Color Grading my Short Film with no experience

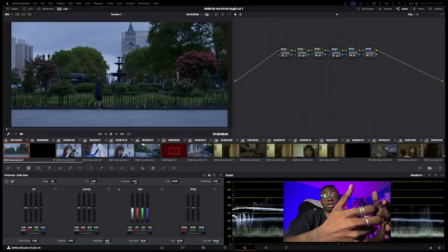(0:00)
So I'm going to be breaking down the coloring decisions behind some scenes in my short film Smile For Me that I'll be releasing this Saturday. Now here we have the opening scene. And if I turn all this off, as you can see, as you can see, bleak, no color coming in, not even corrected.
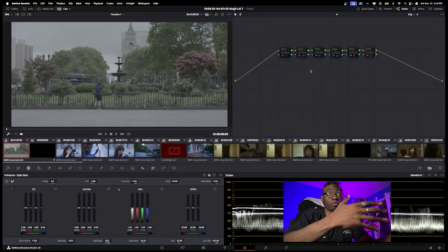(0:15)
This is just the raw file footage. This is how most things look before you see them in movies or TVs when they're shot naturally.
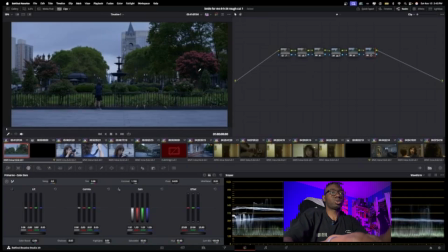(0:22)
And then we add the color grading. And so what I was going for was a bleak and bluish tone world. Why? Because blue as a color is more melancholy and sad. And I wanted that to reflect my main character who's currently going through a sad time in her life.
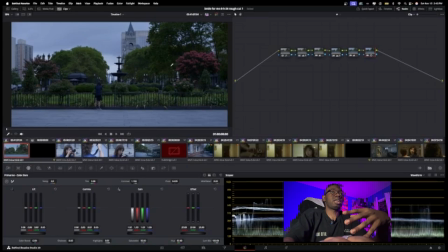(0:38)
So I have you distant from her as well in the scene. And even these trees, which she's taking a picture of, they don't appear very vibrant. They're dulled out and kind of blend into this gray world, which is what I did on purpose.
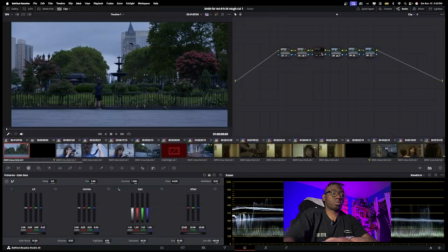(0:50)
And the only thing I really want to explain here, truthfully, would be, the temperature node right here. And the reason why this is important is because if I turn this off, it feels a little bit warmer.
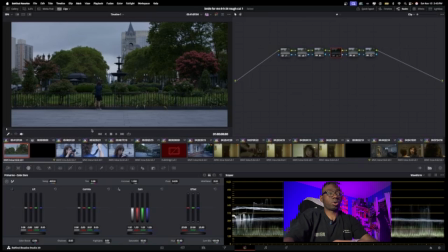(1:05)
And I didn't like that. I wanted a bluer, somber tone. So I dropped the temperature to sort of add this bluish tint over top of it. And even if I play around with this, I can make it super warm. I can make it super freaking cold, but that just looks unrealistic.
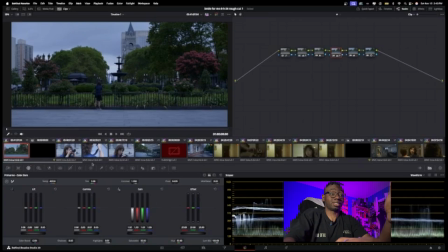(1:22)
And that's just the power of color grading. Once you start to understand what all these different buttons and sections do, is you're honing in on the feeling. I'm not going to explain the technical stuff because I don't know that well too much, but I'm honing in on a feeling of sadness. And what's usually sadness?
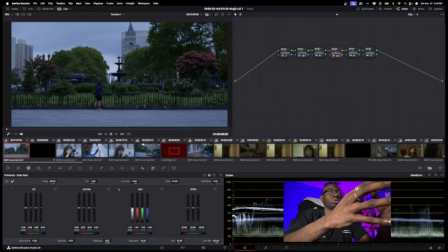(1:38)
Bleak, dull colors, bluish grayish tones, no vibrancy in the world. And that's what I was trying to reflect in this scene. So I was aiming for that with all of these different nodes. And I kept it consistent throughout other scenes in the beginning.
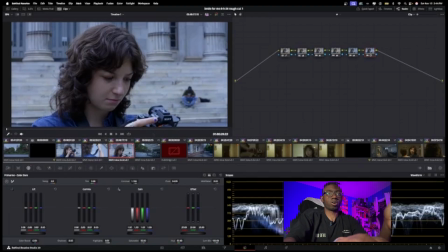(1:58)
As you can see, it kind of all has this very bluish dim tone until I cut to this scene.
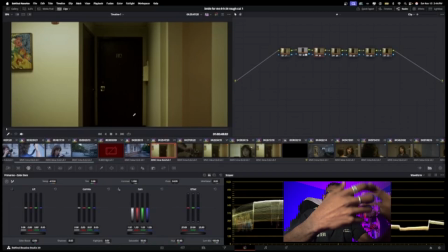(2:04)
Now here we have this almost pasty, sickly yellow, and if I once again turn all this off,
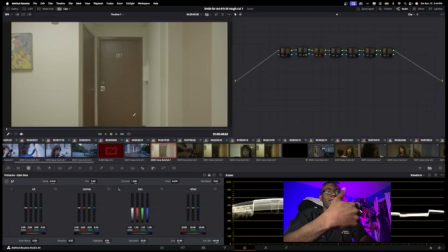(2:09)
of course that's not how this hallway looks like, it's me changing it, the power of editing.
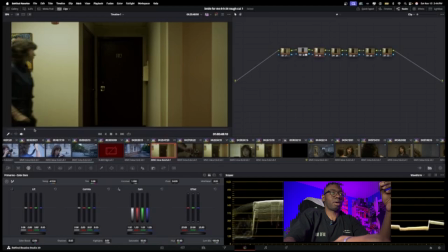(2:14)
And the main thing what I wanted to do here, if I skip ahead when she's coming here, is I was focusing on this line.
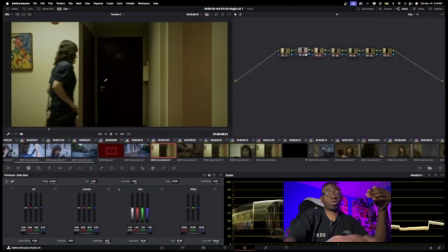(2:22)
And here's why. I wanted her going into her home to feel like the entrance to a horror movie. I wanted it to feel uncomfortable and bleak. And if I actually come to this window over here, I used a power window here, which is essentially where I focus in only on this door and color grading it, and I artificially darkened it.
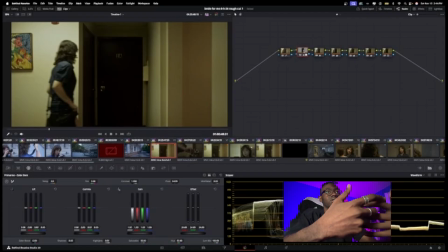(2:41)
I gave this a little bit extra eeriness as she's walking in.
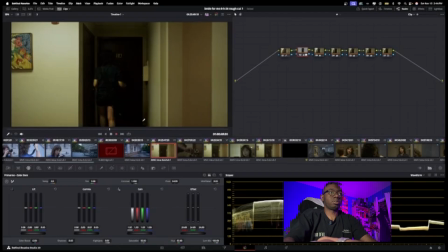(2:45)
If she goes fully into the door, you can see she kind of disappears a bit. It almost blends into this bleakness. I feel like without you seeing her legs, she was almost be hidden in this pathway. And I did that intentionally to show that her going home is a uncomfortable experience.
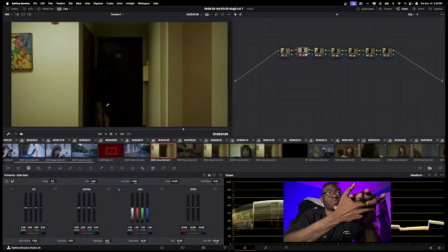(3:02)
It kind of absorbs her. She loses her light and she sort of blends into the bleakness of being outside and being at home. There is no vibrancy here. It has this pasty, sickly yellow. And I'm trying to hide her and show you that a lot of her life is bleak, it's terrible, and it consumes her.
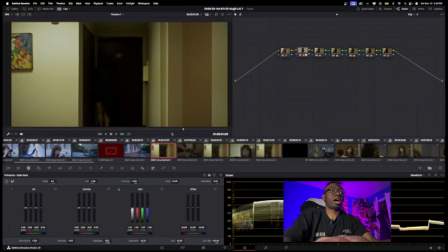(3:20)
It consumes any joy she could kind of have or want to have with her hobby being photography, with the respect and confidence in herself. And that was my thought process through all of these decisions. Even if I'm doing very basic color grading here, I'm still always considering the psychology of the feeling.
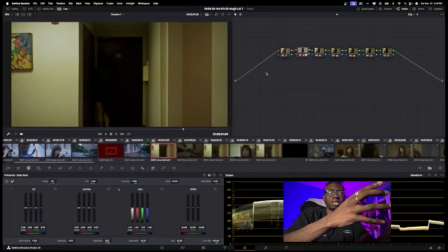(3:37)
Because yellow, typically in color theory, is a very sickly color. It doesn't make you really feel that good. Sometimes it can. Yellow can be very vibrant and happy, but can also reflect sickness and almost disgust, if you will. So that's just the beauty of studying colors as well, and understanding different ways you can use color to your advantage.
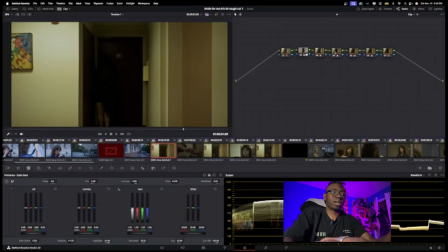(3:54)
And all these nodes, of course, all these nodes have a different thing I'm doing. I should actually label these in the future for most of my films.
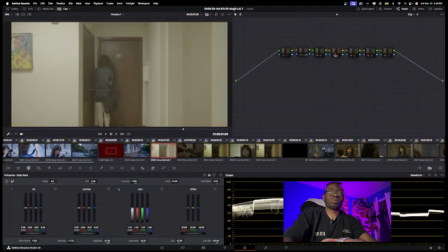(4:01)
But yeah, here I'm playing, oh, that turned everything off, my bad.